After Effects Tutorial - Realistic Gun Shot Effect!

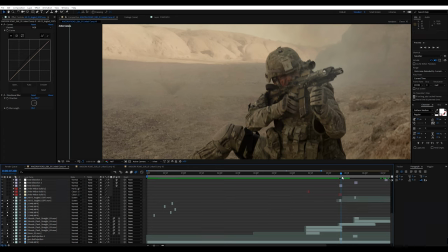(8:18)
These are great assets and you can get everything, I think, for $30, which is amazing.
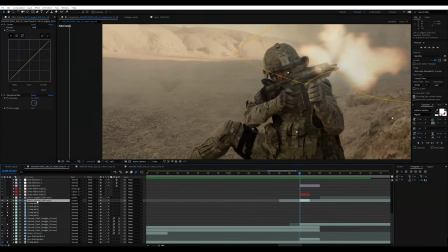(8:22)
And so the way I composited this is, if we click on here, it's very simple. I added a curves, went into my alpha, and I just kind of brought that up just a little bit. And in order to make this muzzle flash imperfect, because obviously the original one was a bit like that,
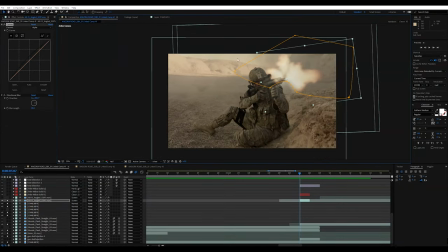(8:39)
so I added a quick mask around the muzzle flash and just kind of cut out the bottom,
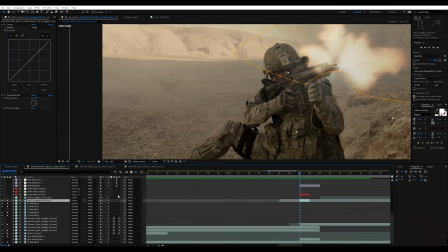(8:44)
just because, you know, it's coming out of a gun, it's not supposed to be perfect. And then I also added a directional blur, because we don't want it to be completely sharp.
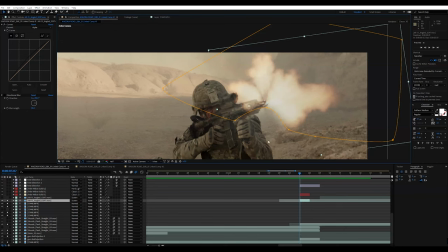(8:52)
I mean, you could, but this scene was filmed at a relatively slow shutter speed. It was filmed at 180 degrees or 1/48th of a second if you're shooting on DSLR. So, you know, it was pretty blurry. So I went ahead and added some directional blur, and it kind of just softens it too.
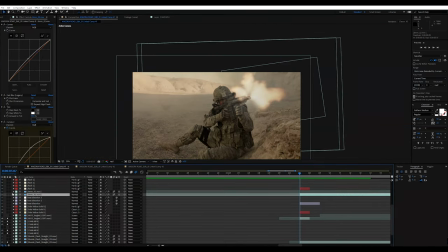(9:10)
I feel like it makes it a little bit more realistic. Alrighty, and then here's the next thing, is compositing the next cell ejection right out of the chamber right there. Just animate the shell leaving the gun. But here's the thing.
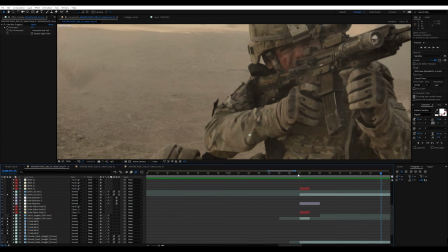(9:25)
Obviously this isn't a blank, so the shell isn't, you know, oops, not the shell.
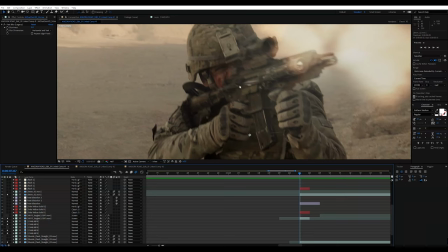(9:30)
The chamber of the gun isn't actually opening right there. It's not ejecting any shell. So what I did, a trick that I found out that works, is when you color correct this part right here, the gun, it almost makes it look like the chamber is opening and closing.
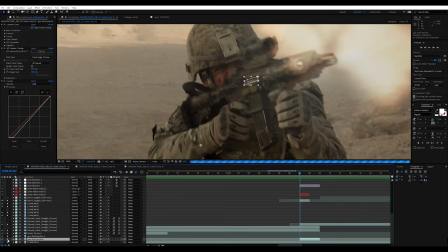(9:43)
So the way I did that is, if I go here, I'll also solo this. So I just went on ahead and duplicated the footage, created a mask.
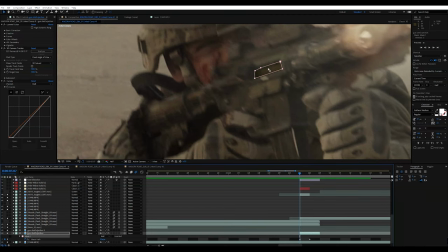(9:51)
And then with this mask, I just kind of did a rectangle mask where the chamber would be. and then I just darkened it. So it almost just makes it look like that's the inside of the gun.
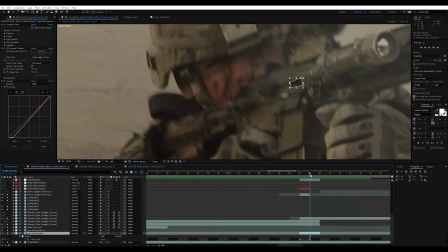(10:01)
And then I just animated it one frame, so page down, animated it to look like it's closing and closing.
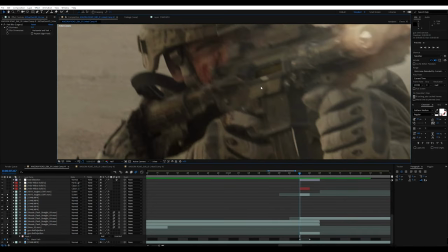(10:09)
So it looks like it's like boom, open, close, closed.
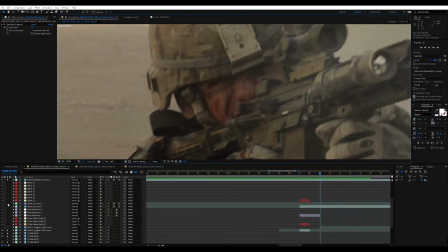(10:13)
And then when you go on ahead and composite the shell on top of that,
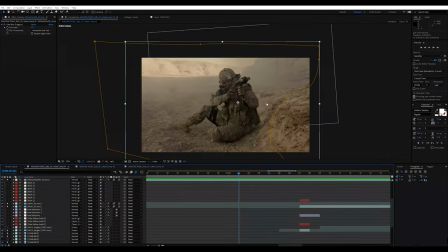(10:20)
it looks like you have a shell that is ejecting out of the gun.
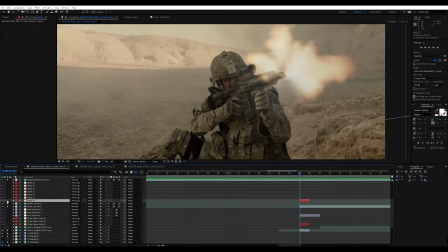(10:25)
Of course, we got to add that little bit of a flash. So this right here is just a little bit of illumination from the muzzle flash.
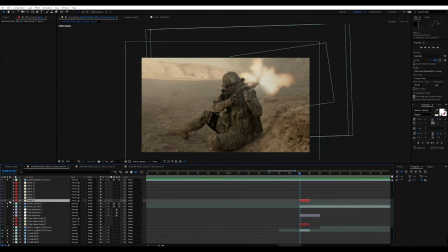(10:31)
So when he fires the gun, it obviously it's going to brighten up the entire scene. So once again, hard light, just a little bit of a yellow flash.
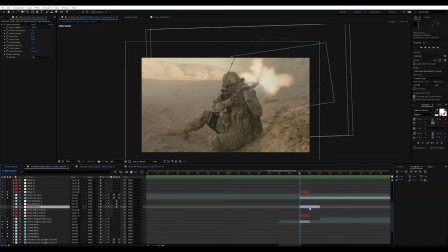(10:39)
Boom, perfect. And this isn't necessary, but it's something that I like to add because I have the effect. I like to add a little bit of heat distortion. So you can get that from videocopilot.net. And it's a nice touch. It just kind of adds a little bit of a ripple in the atmosphere. So if I go on ahead and click that, you can see it just ripples the muzzle flash and it just ripples the atmosphere ever so slightly.
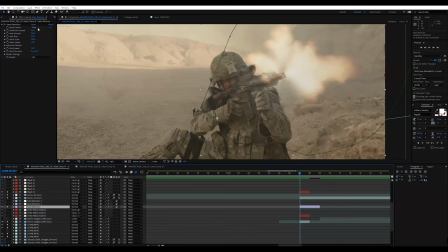(10:58)
And I feel like it just gives it a really realistic look. And my settings for heat distortion where I had it set on fire, 16, 84, 50, 100, and 1.
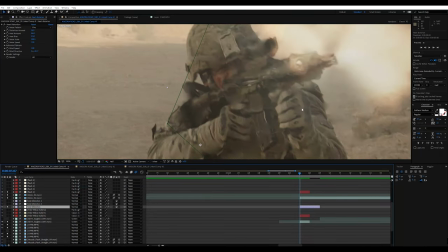(11:07)
And to be honest, you can really mess around with this because it's only going to be on frame. It's only going to be on screen for one frame. So you can even go to smoke. And I feel like that's very extreme.
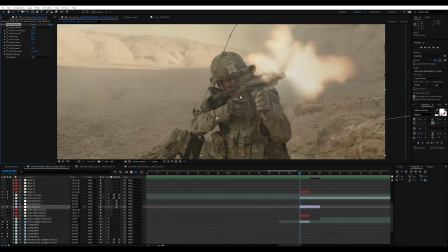(11:19)
But as long as you're just kind of getting a little bit of ripple in the atmosphere, I feel like you're kind of getting your point across.
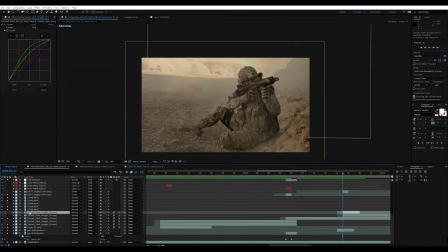(11:24)
And as for this final one, I did the same thing as before. I went on ahead and just added a little bit of smoke. I didn't show the actual muzzle flash itself. So when he fires it, you just see a puff of smoke. And then I also added just a little bit more smoke just to bring it, make it a little bit more prominent. Like boom, a little bit of smoke's coming out.
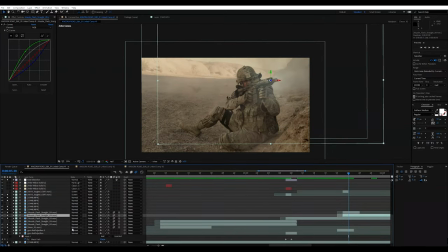(11:41)
Once again, they're 3D, so they're tracked to the camera.
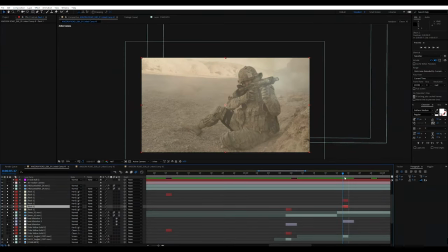(11:46)
So once again, I added just another flash right there to kind of simulate the fact, actually that's a little hot.
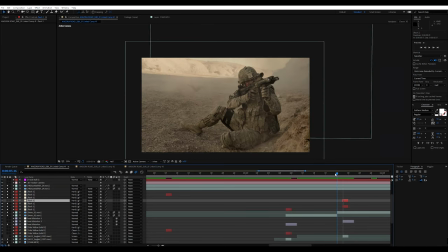(11:52)
So I'll turn that one off. And so, yeah, so I added another flash right here just to kind of make it seem like there was a muzzle flash, but the camera didn't pick it up. So it's just kind of like, boom, boom. Very subtle.
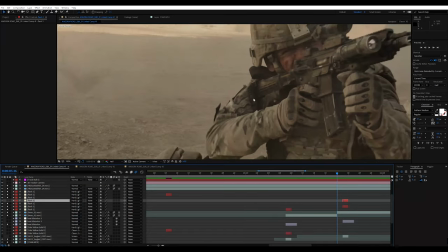(12:05)
And the same thing right here. We essentially just duplicated the same thing.
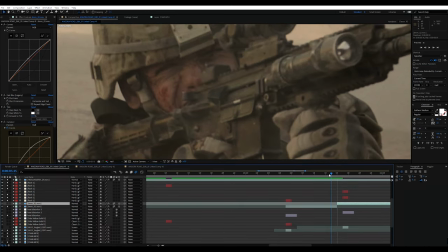(12:09)
So if I were to take out this, so it's the same thing as before. Once he pulls the trigger, open up the chamber.
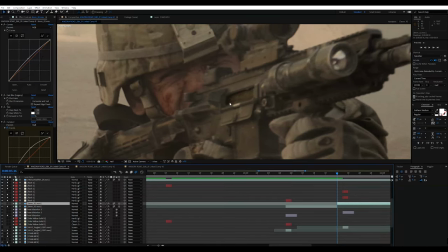(12:17)
So it kind of looks like the chamber is open right there. And then animate it to close.